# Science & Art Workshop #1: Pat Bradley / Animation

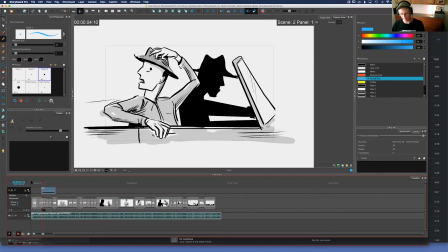(8:13)
He's such a great storyteller, but it's sort of, I'm guessing in real life, factually, he would have probably set the trap and then gotten in the car and drove away. But because he says it the way he does, we can kind of have fun with that.
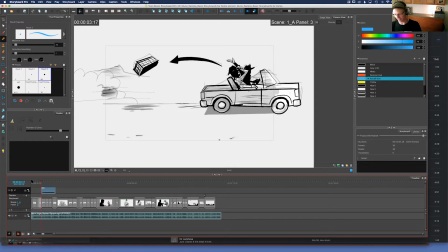(8:29)
And gets in the car, and he's throwing this trap just out, and it's a fun thing. I have no idea what the bird trap actually looks like. Again, that's why these storyboards are so rough.
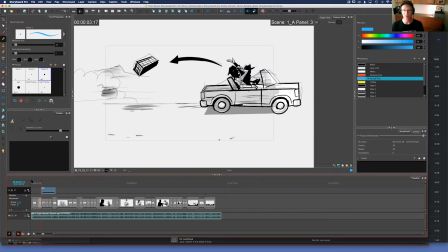(8:42)
We'll figure that out later. But storyboards, you want to be able to throw them away. If something's not working, you don't want to be attached to them. And I think a lot of people see storyboards in books, or if you Google storyboards, there's some beautiful ones out there.
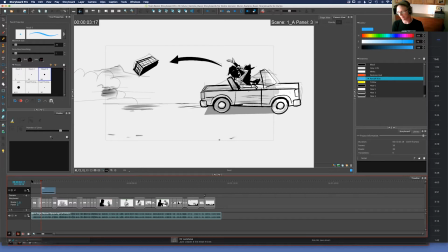(9:02)
And a lot of times those are ones that have survived multiple revisions, and each time they get a little bit more refined. And by the time you're going to put them in a book, they look beautiful. Or if you're working in an ad agency and they're doing a 30-second commercial and spending $100,000 on it,
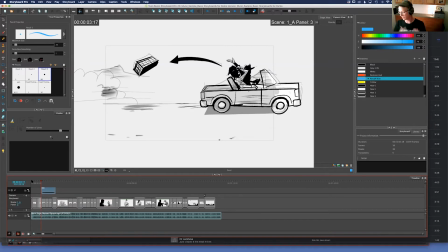(9:21)
those are more like presentation boards that you would show a client, and those are going to be beautiful. This, and especially because it's Taylor, Greg, and I, there's a lot of trust there. So these things are pretty loose. So the next little sequence.
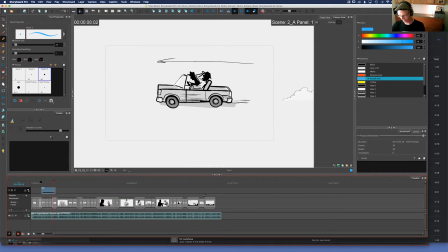(9:37) And literally, within seconds, this bird falls on the trap. He spins the car around.
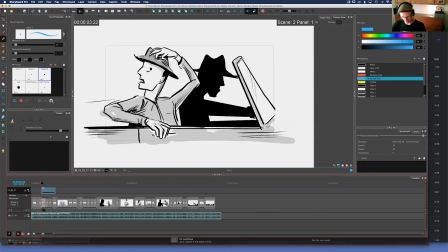(9:46)
So I just wanted to take this section. It's kind of a closer shot of Munir, and Simon is still in the shadows. And I kind of wanted to establish that Simon is focused. He's like the experienced. He's done this 1,000 times.
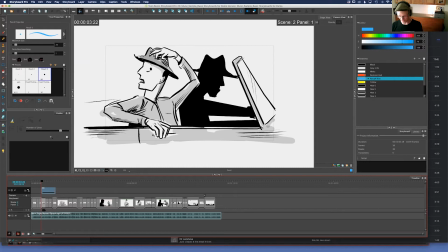(10:05)
Munir is very green at this point in his career, so he's holding onto his hat. He's like grasping the car. He's like a deer in the headlight. So I wanted to get that across in this shot. And he says he turned the car around,
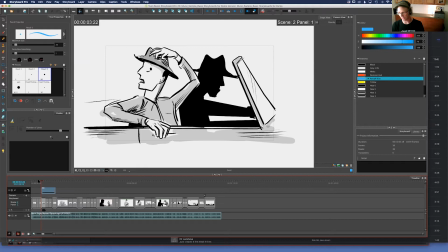(10:22)
and I didn't really want to show that for partly because it's so quick. So we're doing kind of a bit of a Looney Tunes thing where
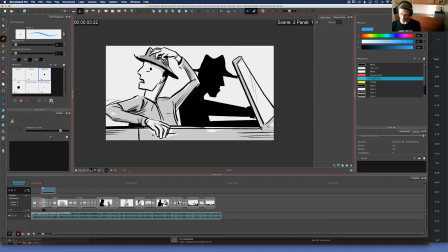(10:31)
they're going off screen to the right and then coming back, having turned the car around from right to left. And it's a little bit of a cheat, but it's kind of a fun way to do that. So it'll look a little smoother in the next version of this, but.
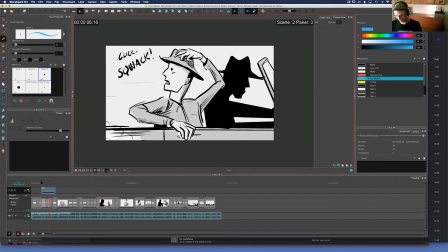(10:49) And literally, within seconds, this bird falls on the trap. He spins the car around.
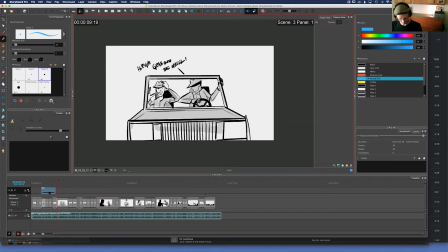(10:55)
Yeah, and you're supposed to see that coming out from off screen. And then here's the next.
And he goes, all right, grab onto the wheel. And I'm sitting on the passenger side. He opens the door.
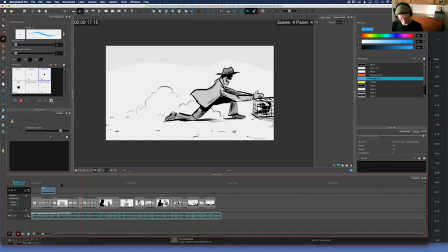(11:09) He dives out and it does like a somersault.
So this shot, it's him.
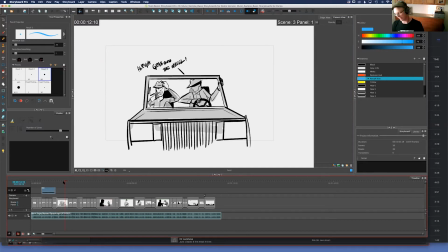(11:18)
We changed the point of view to sort of a front point of view. And the reason for that is for clarity, really. I mean, for one, it's more interesting to change things up every once in a while.
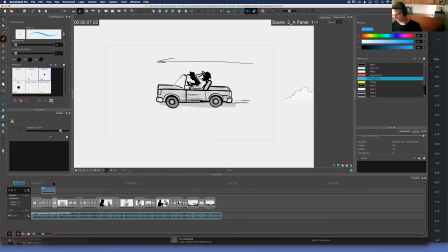(11:33)
But if we were to take this shot and show him jumping out of the car, let's see if I can do this. If he were jumping out, he'd either, depending on which side the passenger side is,
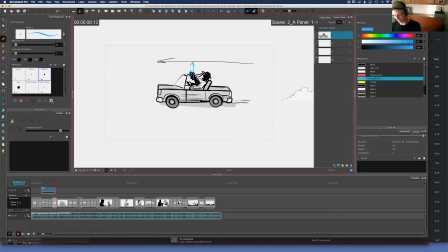(11:50)
he would either be jumping out this way, like behind, and be kind of covered up by the car, or he'd be jumping, forward, diving out this way. And if you look at that as, in animation, we talk a lot about silhouette and having a clear silhouette.
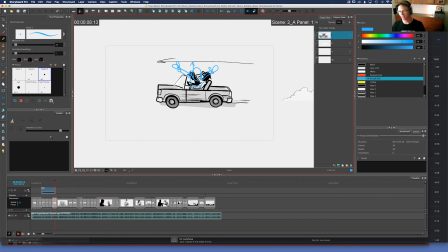(12:14)
I might just talk about just clarity in animation is so important, just because as a viewer, everything that's in an animation is meant to be there. It's been created by hand, even if it's computer animation, like someone has put that in there.
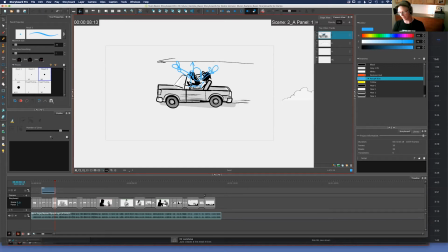(12:33)
So everything in there has a purpose. So you can get away with things kind of being a little more, I guess, loose, or things that
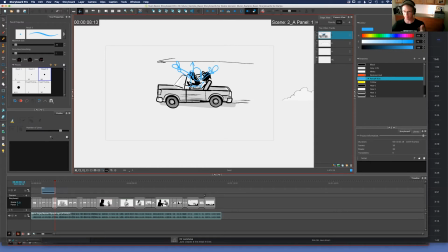(12:48)
wouldn't be distracting in live action if you have people in the background doing things in the distance or something. In animation, if someone's doing something or something's grabbing your attention, it's got to be part of that story. Sorry, that's a tangent, but
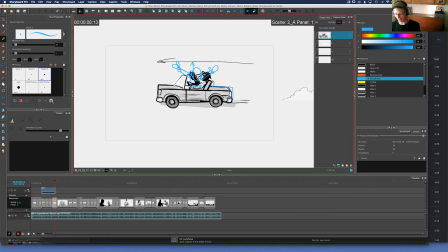(13:06)
so clarity for this is we have the silhouette, and if we had, let me just be really crude here. If we had a silhouette that was like him jumping out of the car and it looked something like that, you can't tell what that is supposed to be.
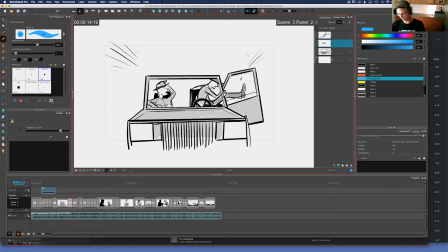(13:24)
So changing the camera view to this angle, that's fairly clear what's happening there.
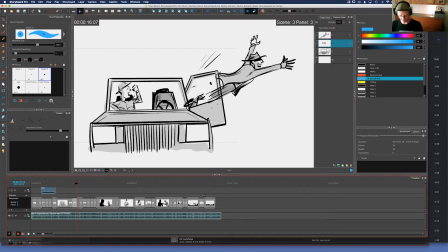(13:31)
So that's part of the reason for that. This next scene. It's like a somersault.
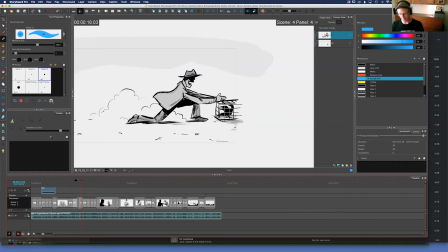(13:38)
Grabs the... Yeah, in this case, I think the minimum amount of drawings I could do that is 4 to show him doing a somersault. So I'll actually take this scene and show you how this one is actually taken to the next level of animation in a little bit.
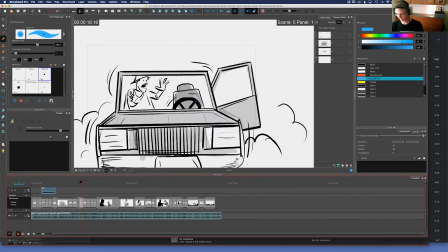(13:57)
And so going back to here. This bird, suddenly I realize I have to do something to stop the car.
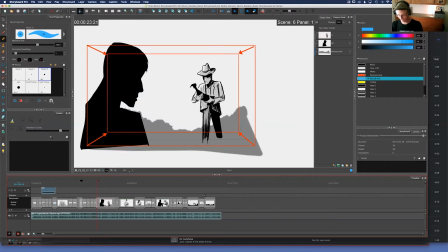(14:02)
I stop the car, I get out of the car, I walk to him, So, it's the same
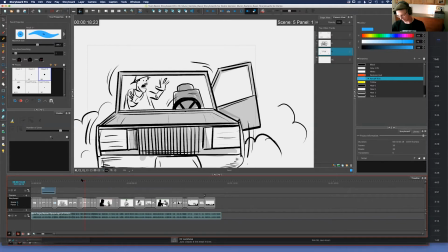(14:10)
scene as before without Simon in the car. And you can see how loose I am because I forgot to even add the tone gray color to Munir here in this frame. But I love this idea of when it's finally animated, the car would be kind of, shaking here.
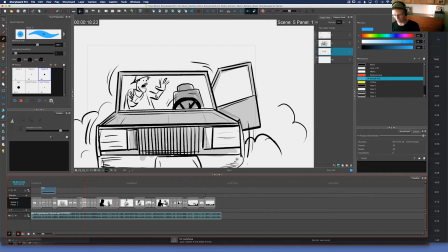(14:30)
The steering wheel is kind of going out on his own. He's just panicked.
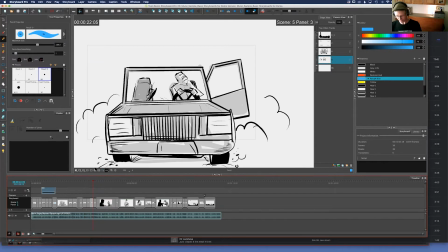(14:33)
I think that's going to be so great. So he stops the car, he gets out, the door's already open.
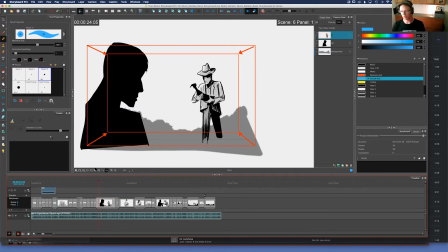(14:40)
And then we have like a real change in mood because, again, Munir is such a great storyteller. He kind of goes from this like action adventure scene to this like very like sort of heartfelt, intimate, emotional scene. So if you look at
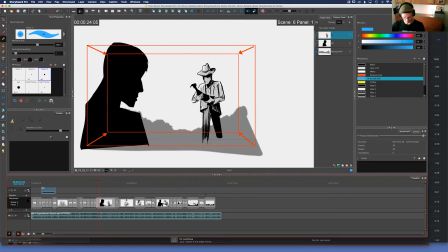(14:57)
this here, these are all the scenes in that amount of time. And we look over here and the scenes are much longer. And that's kind of some of the art of cutting things.
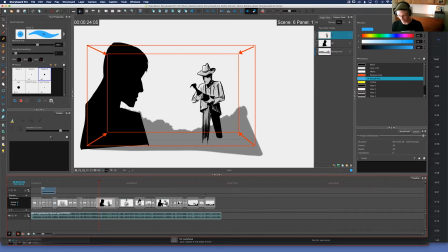(15:11)
Like some of the basics of, action sequences usually have a lot of cuts in them. Like commercials have tons and tons of different scenes in them. And so this is, I think, a nice contrast to have
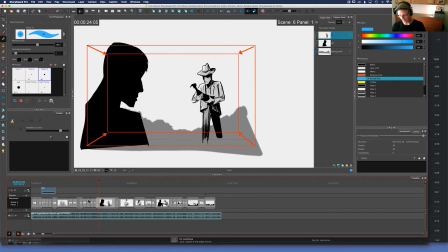(15:25)
something that's kind of fast paced, lots of cuts, and then to have this very different feel right next to it. And these,
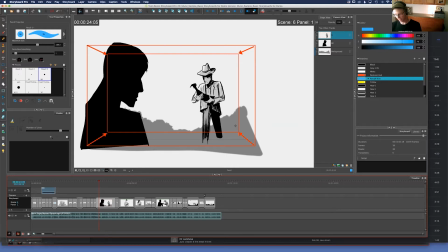(15:38)
this just indicates, you'll see these a lot in storyboards, of the framing, like the camera would be zooming in at this point. So from here, I'll take it to an animatic, which, let me just jump over there.
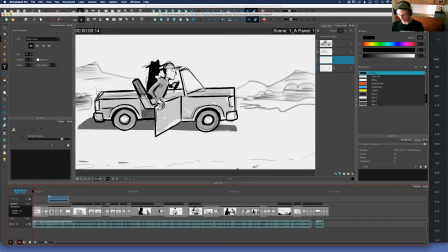(15:56)
Greg Taylor, how am I doing for time, or any questions, or camera's up here? Yeah, you're doing great time-wise. Okay. Yeah, so I think just keep rolling. I think people are letting you just roll. Okay, let me So roll. I'll be interjecting in here.
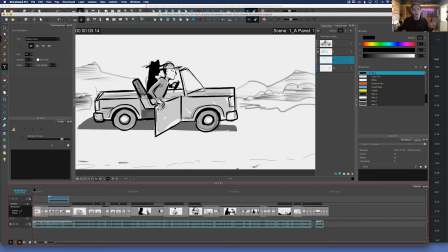(16:16)
Actually, Okay. yeah, I'll let you go on, and then I'll start interjecting.